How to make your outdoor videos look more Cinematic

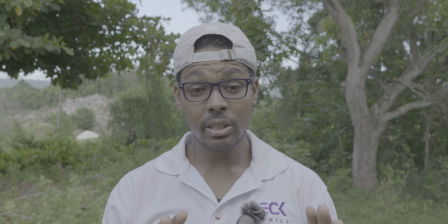0s
In this video, I am going to show you guys how to transform your videos from looking like this to something like this.
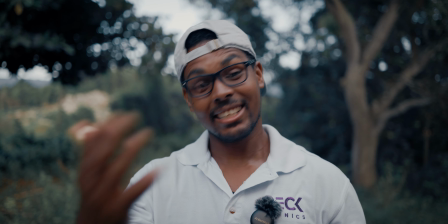7s
Let's go.
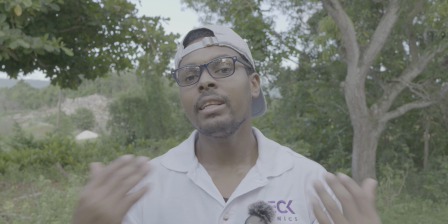11s
So the first step I would take in cleaning up this video is to address the audio.
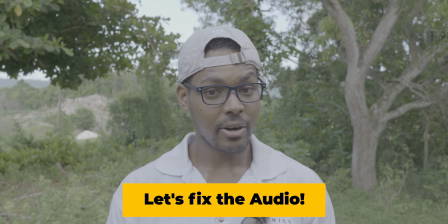16s
If you have a crappy looking video and crappy audio, that makes your video totally bad. But if you have a crappy looking video with decent audio, that helps to fix things up.
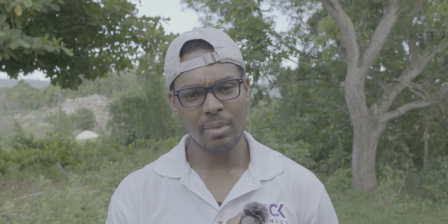28s
So let me fix the audio by attaching my wireless microphone to the camera.
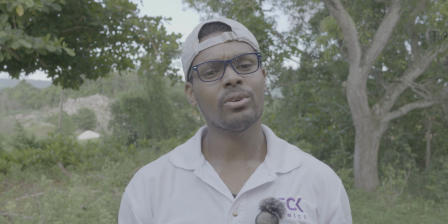35s
There we go. The microphone is now attached to the camera,
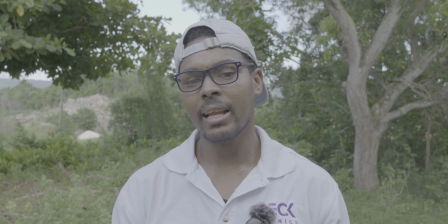39s
so the audio should sound a bit better compared to what it sounded like with the camera microphones recording my audio. Now I'm going to proceed to adjust the next setting, which is in camera, and that will be my aperture, to give my background a bit shallow depth of field to make the video look more cinematic.
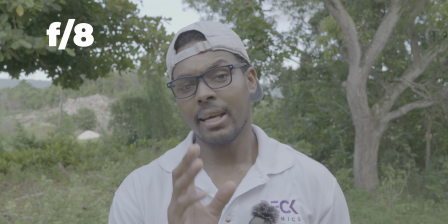58s
Let's get that done. Currently I'm shooting at an aperture with f8, but I'm going to open up the aperture to f1.8.
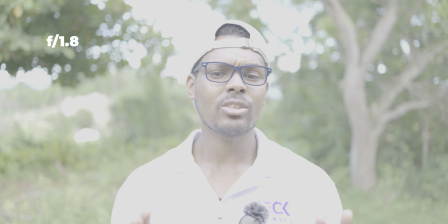70s
Now I have the aperture at f1.8, but my ISO is at 2000, so the video is very overexposed.
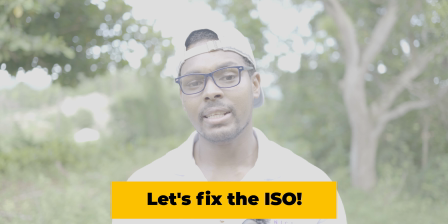78s
I'm now going to use the lowest ISO setting available for a log profile that I'm shooting in, so I can turn down the exposure a bit to make the video more pleasing. Let's get that done.
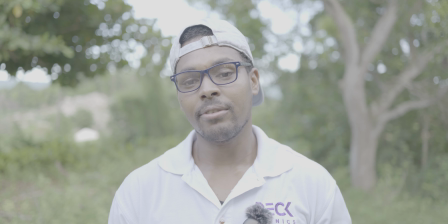94s
I now have my ISO set to the lowest setting available for a log video, and that is 640, and my shutter speed is 1/50 to match my frame rate, which is currently 23.97 frames per second,
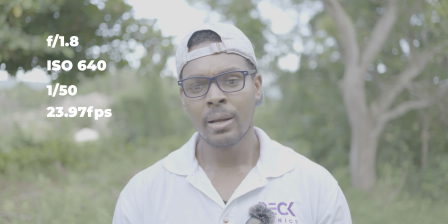109s
to give it a more cinematic look. But the video is still overexposed.
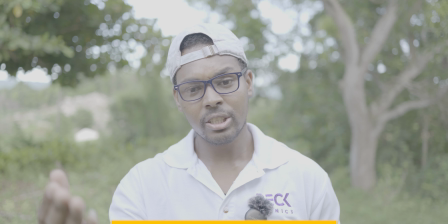114s
There's a fix to this without pushing up my shutter speed or stopping down my aperture,
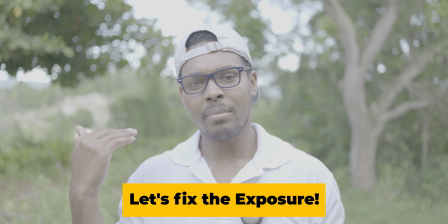119s
which will reduce the amount of blur I have in the background. I'm going to be using an ND filter.
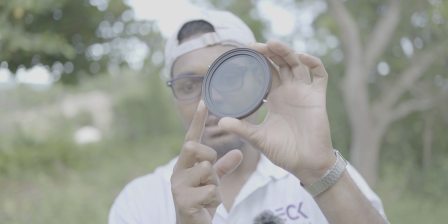130s
So this is the little gizmo I'm talking about, the ND filter. I will leave a link to this ND filter in the description.
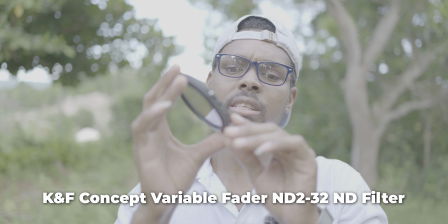138s
It is the KNF Concept Nano X Series CPL and ND filter in one.
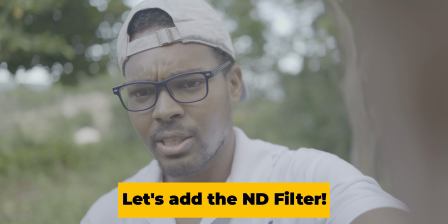143s
Now this will help to reduce the amount of exposure going into the camera, as you can see right here.
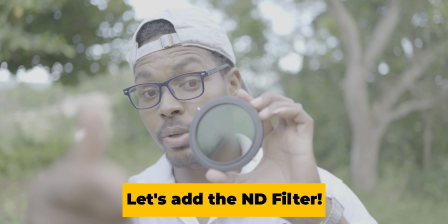150s
So I'm going to go right ahead and screw it onto the camera.
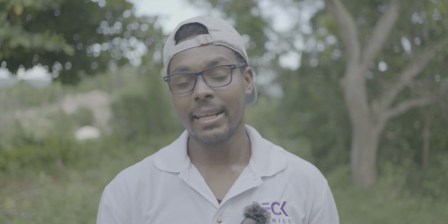153s
So this is what the clip looks like when I add the ND filter onto my lens using a shutter speed of
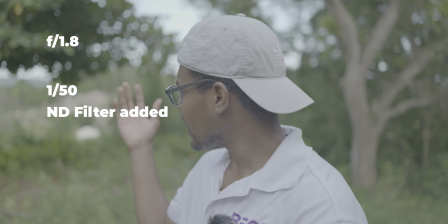162s
1/50 and aperture of 1.8 to get my shallow depth of field, and an ISO of 640,
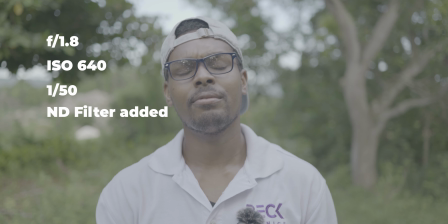168s
which is my base ISO when shooting in log for the Panasonic Lumix S5IIX.
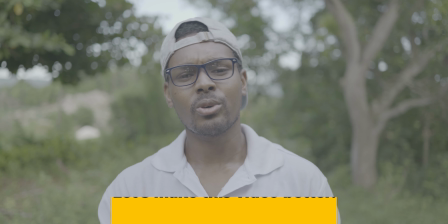174s
And the video is already looking lovely. But we have some more steps we can take to make it look a bit better.
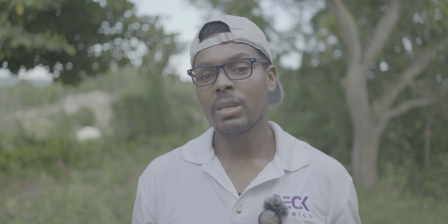181s
Let's go. Panasonic Lumix has a few conversion LUTs available on their website to convert from log profile, but in this video I'm going to be using the gamut conversion LUT for vlog to make my video look a bit how I want it to look.
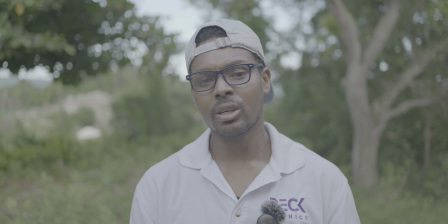200s
I personally like the feel and look of what the gamut conversion LUT does to my videos.
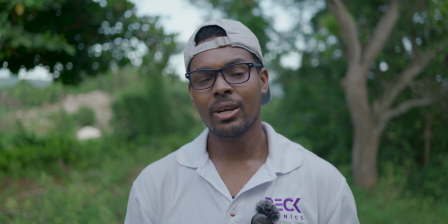206s
And this is what it looks like with the gamut vlog conversion LUT.
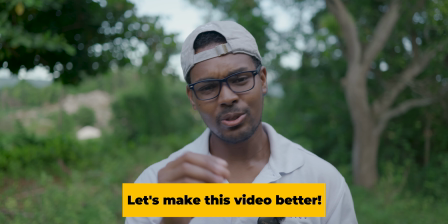211s
But we still have a bit more to do to make it look a bit amazing. Let's go.
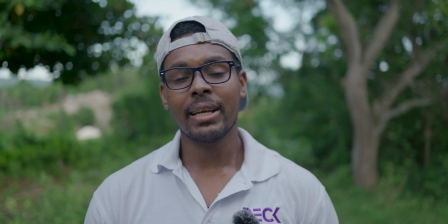221s
Now with the conversion LUT out the way and the video now in Rec 709,
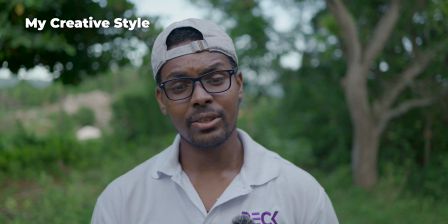225s
I'm going to go ahead and add my creative style to the video to make it pop.
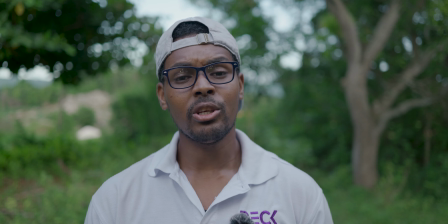230s
And for this video, I will be using one of my favorite LUT packs,
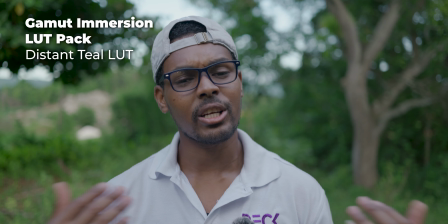234s
the Gamut Immersion LUT pack, to transform this video to look cinematic.
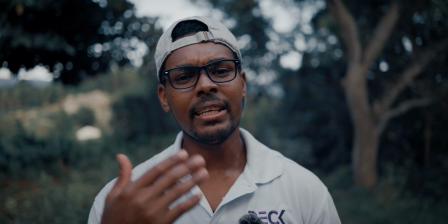240s
And here we go. If you're interested in getting these LUTs I'm using in this video, you can click the link in the description.